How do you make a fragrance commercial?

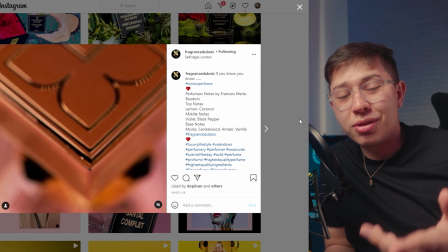(4:04)
You don't need 4K video, especially because a lot of these videos live on Instagram, so you're fine with just 1080p. I also recommend you get a lens that has a shallow depth of field that will be used for some shots, but you definitely don't want to get an ultra wide lens.
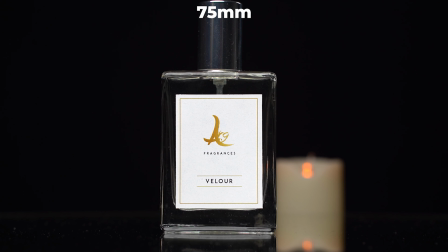(4:17)
Anything above 35mm is what you're looking for, because you want to really isolate the product in the video. Also, with tighter shots, it allows you to blur out the background really easily, even after you have stopped down to something like f4 or f8. So that's why I recommend you use something with a focal length above 35mm. I also recommend these bad boys. These are macro tubes.
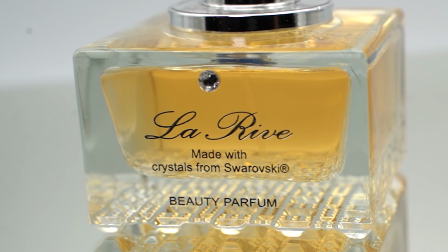(4:38)
These convert any lens into a macro lens, which is actually insane because macro lenses are thousands of monies.
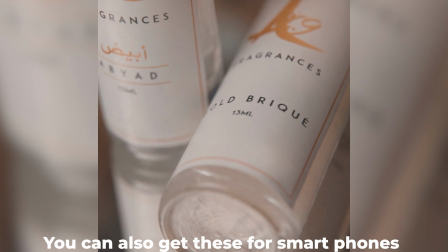(4:45)
These will save your bum and will also allow you to get really nice tight shots in focus that you probably can't get with a lot of lenses, as a lot of lenses have very long focusing distances. Set design. So as mentioned at the beginning, I've seen a lot of people use the mirror technique. If you do use this, I suggest you find footage that really resembles the branding of the fragrance.
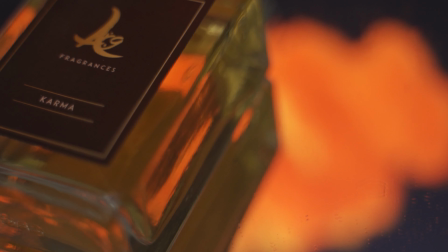(5:04)
This allows the viewers to subconsciously relate the product to the scent without even having bought the product. One thing that you should remember is to research the tones of your fragrance. Every time I work with a fragrance client, I always ask them first what the tones of the fragrance are so that you can design your video around those flavors.
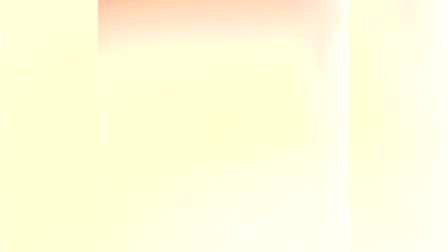(5:29)
Excluding the screen trick, having a reflective surface underneath your fragrance bottles is a really nice way to add some depth to your image. And it's a gold standard when it comes to beauty product videos and photos. Another tip is to make sure to consider what's in the background and in the foreground.
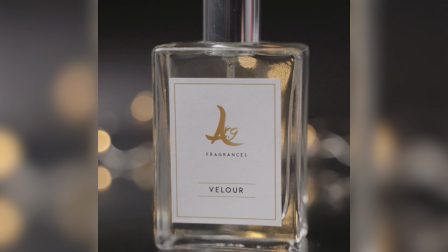(5:46)
Try different things that produce bokeh, for example using fairy lights like I did in this commercial. What's great about using macro shots, even if you stop down to something like f4 or f8, you can get these things out of focus. So if you just have some textures behind it really adds to the background. Shot selection. So the first thing in terms of shot selection is angles.
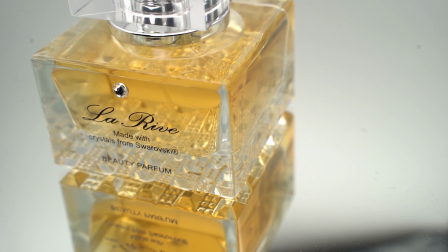(6:05)
Lower angles make the product look bigger, giving it that whole hero look. Higher angles are great for getting more detail, but they do make the product look smaller.
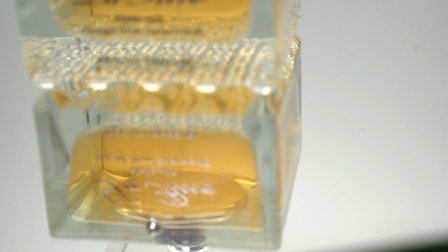(6:14)
They actually serve a good purpose when you're using that mirror effect.
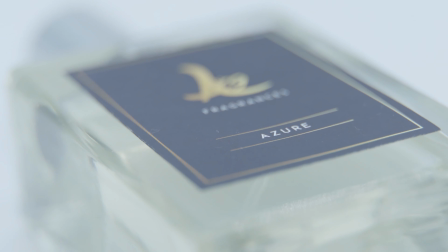(6:16)
Experiment with changing the orientation of the bottles, putting them on the side and shooting the liquid or shooting the bottle cap. People get really bored seeing the same kind of flat full shot of the bottle, so instead mix that in with some close-ups, side angles. In terms of moving shots, you can do a lot of them in post, especially push-ins and pull-outs.
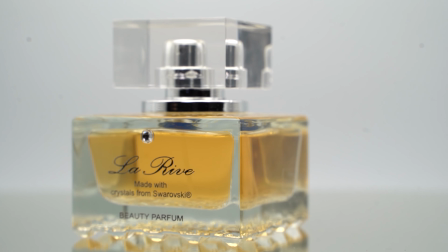(6:36)
What I recommend is that you get some sort of lazy Susan, and then in post I just zoom in slightly as the product is spinning and you get some really nice dynamic looking shots. One other thing that you can incorporate that I have tried before is taking the camera off the tripod and having it handheld at a high frame rate,
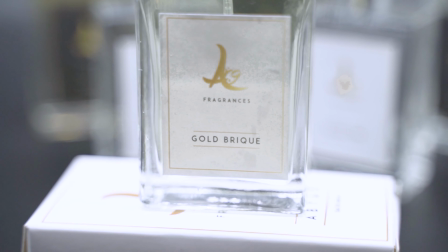(6:52)
like 120 FPS if your camera can do it, or even 60 FPS, and then you can use them as cutaways as well to add some variety to your footage. So the main difference between fragrance commercials and other commercials is that while some commercials rely on the product's look,
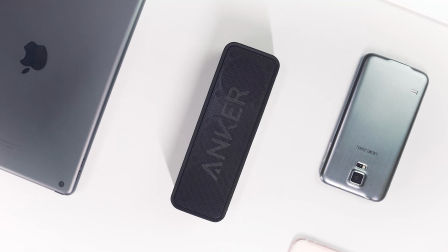(7:07)
clever use of camera techniques and storytelling, fragrance commercials don't really do that.
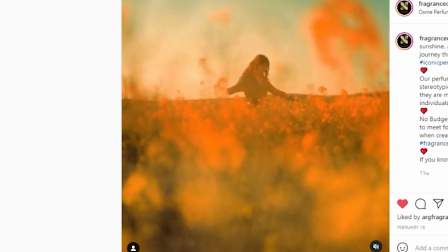(7:12)
They actually don't really have any rules. They're usually quite random, but they have their own style to them and are almost like music videos. So my suggestions for your edits are as follows. Use different transitions. It's very important that you have a variety of transitions.
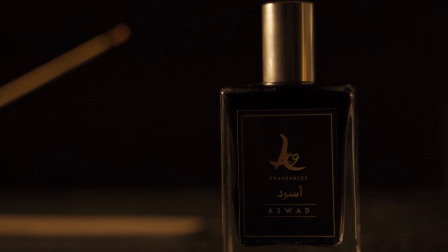(7:28)
You can experiment with fades and cuts. The key is to keep the viewer interested as to what's going to happen next. You don't want to bore them with having repetitive transitions. If you look at some music videos, they don't usually use the same transitions over and over again. Maybe they have like a set of 4 transitions and then they just use them sparingly throughout the video. But that being said, keep an eye on your direction. I have mentioned this before in a video where I talk about how you should use transitions in your videos,
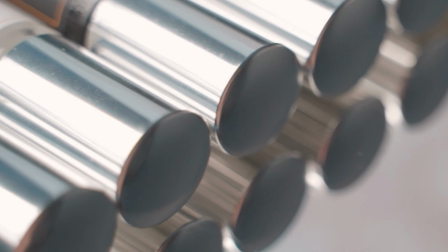(7:53)
but you want to make sure that the movement of the objects and of the camera flows in a consistent manner. Like when you're reading a book, you go from left to right. Quick tip, the best way to change direction, say for example you're going from left to right to left, is to include a push in or a pull out in between.